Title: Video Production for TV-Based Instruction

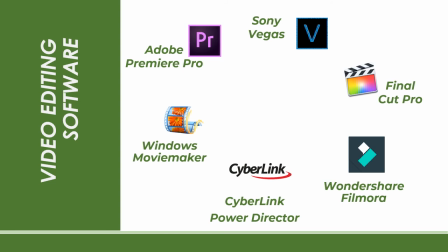2211s
Once you have selected your editing software, work with it by testing some tools and exploring its workspace. YouTube tutorials would be really helpful in this case and
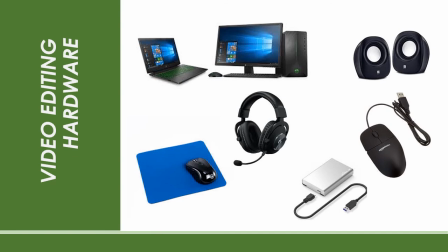2227s
these are the hardware that you might need in doing your editing in editing audio files it is best that you use headset once you're done editing all the necessary audio and music try using speakers to determine the sound discrepancies
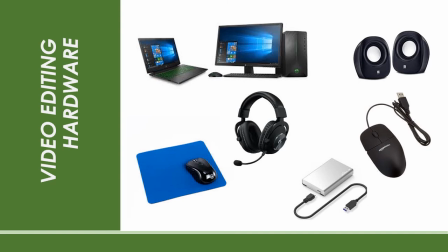2245s
use also wider screen for editing so that details will not be missed editing a small screen may lead to eye problems
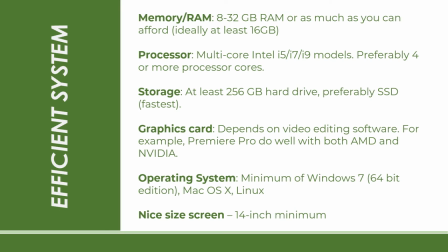2258s
softwares usually have system requirements upon installation that is why when you edit in your system logs the system processes become slow rendering or exporting video is taking a lifetime to load it is most likely that these problems are
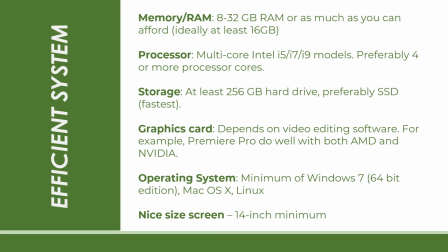2277s
a product of your computer not meeting the software system requirements that is why we need to consider your laptop's capability and video editing i have provided here the specifications of an efficient system that works best with editing
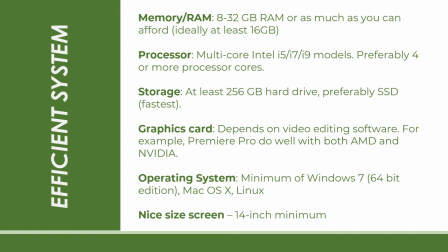2294s
softwares that includes ram of at least 8 gig a processor of at least an i5 or its equivalents at least 256GB hard drive space, a good graphics card, a Windows 7 minimum operating system, and a widescreen.
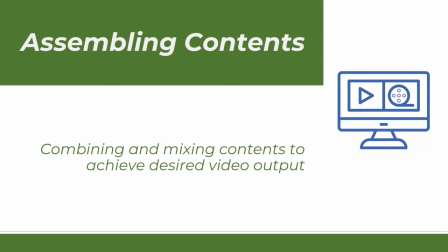2315s
In video content assembly, let me give you some tips to work efficiently.
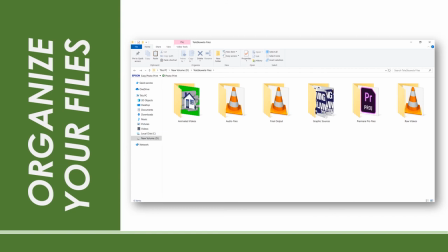2324s
First is to organize your files. When your files are grouped accordingly, it wouldn't be hard to locate the necessary files to be edited.
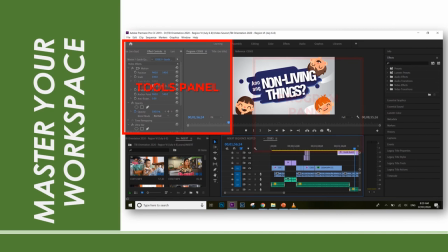2336s
Second is to master your workspace. Nobody does the editing faster than someone who can play around their working field.
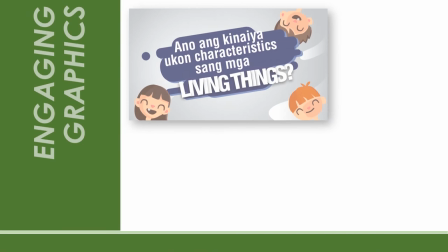2348s
For the learners to enjoy learning through your video, graphics must be engaging.
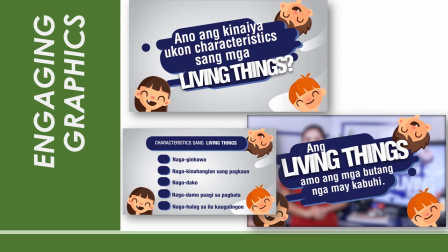2354s
It should be appropriate to your target audience and it should rouse their interest in learning. It is also necessary for it to be clean, uniform, and readable. Colors must not be destructing and should follow rules in using complementary colors.
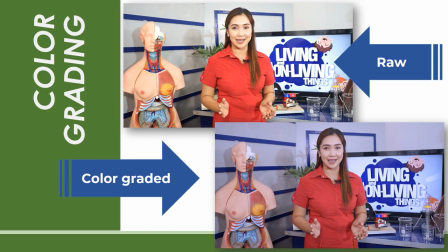2373s
color grading makes the video look clean and enhances the videos overall look basing from the image above the raw video that I took for that certain episode looks orange and the highlight appears too strong when
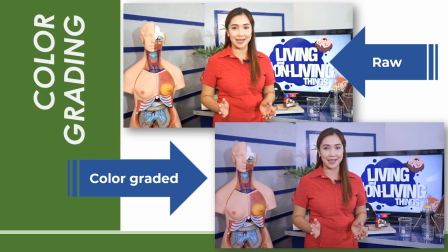2388s
color graded it appears better if
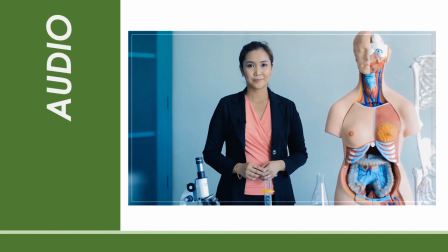2397s
audio is not enhanced or if it is recorded from a camera's built-in microphone, the sound quality may not be that good. Here is an example clip based from our previous TBI episode. In the beginning, the audio works fine but in the middle or in the middle part,
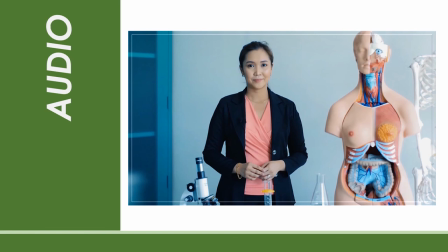2414s
you can notice that the audio doesn't sound good because that audio is recorded from the camera's built-in microphone.
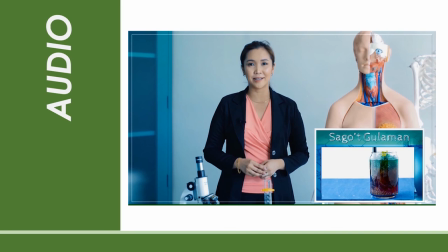2421s
Here is an example.
Correct! It's sagot-gulaman.
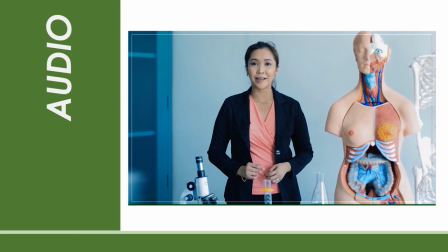2427s Why? Because in sagot-gulaman, you mix the sagot, gulaman, and the syrup, but you can still see the different components that you have mixed in it.
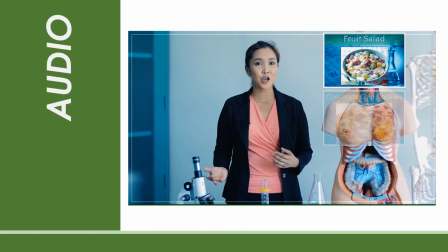2437s As further examples for heterogeneous mixtures, we can have crude salad, chocolate chip cookies, and pizza.